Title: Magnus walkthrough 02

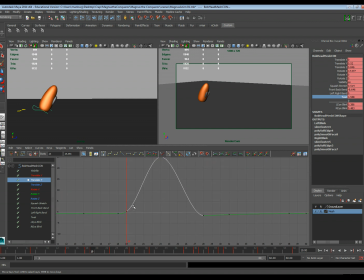So I'm sure you've seen this already, but this kind of eases out, and so since this eases out, if we look at how our character leaves the ground, he kind of leaves a little slow, doesn't he? And we really want him to pop out of there, like that energy is pushing against the floor is really a lot of force.
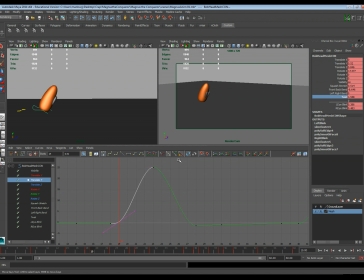So what we're going to do is we're going to grab this and we're going to break these tangents. And so I can get something maybe a little bit like that if I wanted to. Break that tangent. Now there's another option, and sometimes I do this with all of it, is instead of
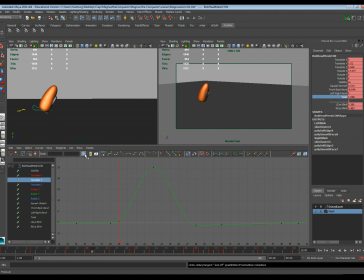just working with it like it is, I will grab every control on this character, right? And I'll go to curves, weighted tangents, and now you'll see those tangents have like one side shorter, one side longer.
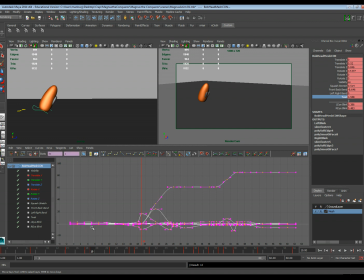And then we can do one more thing, is if we select the entire curves, we click this button here, this is going to free the tangent weights. Okay, so what that's going to allow us to do is now if I go back in here and look at this and how this is controlled,
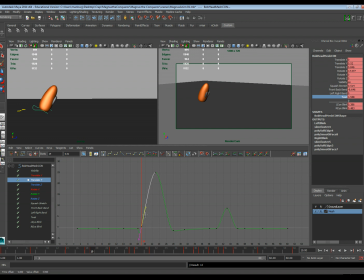I can grab this tangent and I can move it around, but I can also pull it in and out. And so that's a nice little mechanism. Another thing for navigating in here is if you hold Shift Alt and right click, you can zoom in and out in a specific angle.
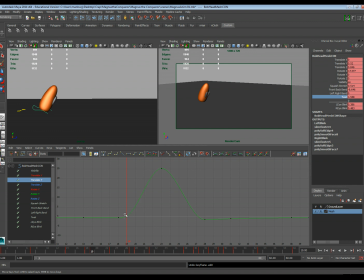Okay, so what I'm still going to go ahead and break this tangent. And I'm going to do that by grabbing this. I'll click this little button there.
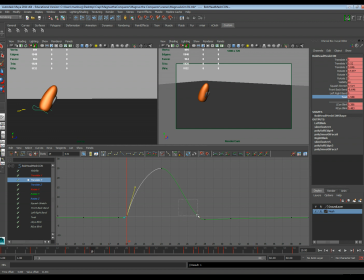So that will allow me to kind of do this and just sort of reposition how this curve looks. Another thing some people do is this, kind of widen that a little bit.
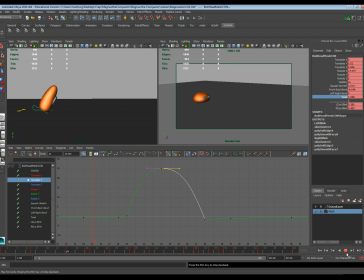So what we get now, we'll see in that jump, is that it really has a lot more force to it, right? And so we can go ahead and add that into the second one as well, break those tangents. Really kind of get this feeling a little bit more forceful when the character jumps.
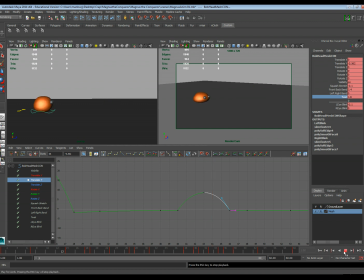But this is a very important step because we really need to be able to feel that energy. Okay. So now we have to go through there and do this with the rest of these curves as well. So you'll see stuff like this. I'm not so sure where that's supposed to be balanced.
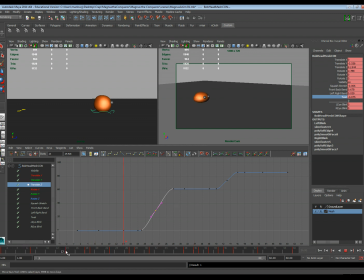Also something to consider is if we look at this animation from the side, and sort of pay attention to our translate Z, this is the forward motion. The character seems to sort of, so it kind of stays in the same position there.
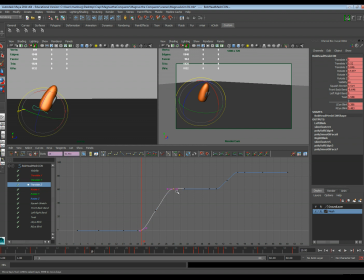It doesn't really seem to go forward, and that's because we're easing out of these keys as well. So we can actually grab those two and change those to linear. Sorry, I hit the wrong button. Linear. And now we're going to get a little bit more of that like forward progression.
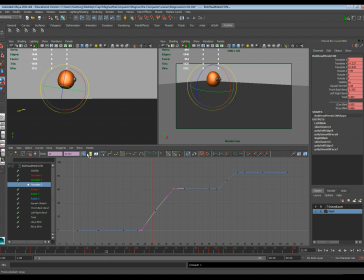Now, this is a nice tool that will actually come in handy when doing this type of work. Is I can, under the animation menu, I can go to animate, create editable motion trail. I have to go make sure that motion trails are turned on.
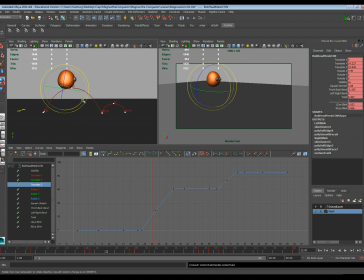And now we'll actually be able to see the arcs of our character in the viewport. Okay? So we can actually see the way this character jumps now and the arcs that it takes. And you'll see that maybe that's a little sharper than I even wanted it to be. But part of that may actually be because of how this is still easing in and out.
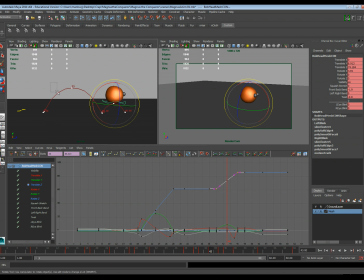So if I switch that to linear, yeah, that's feeling a little bit more like the arc I would want. We can actually still grab these and move these. These are actual movable points, and it will change our tangents inside of
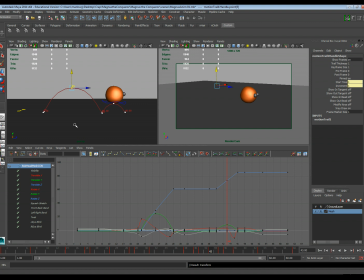the graph editor too. So, but this curve, once you're done sort of seeing it for your arcs, you can just grab the curve and delete it.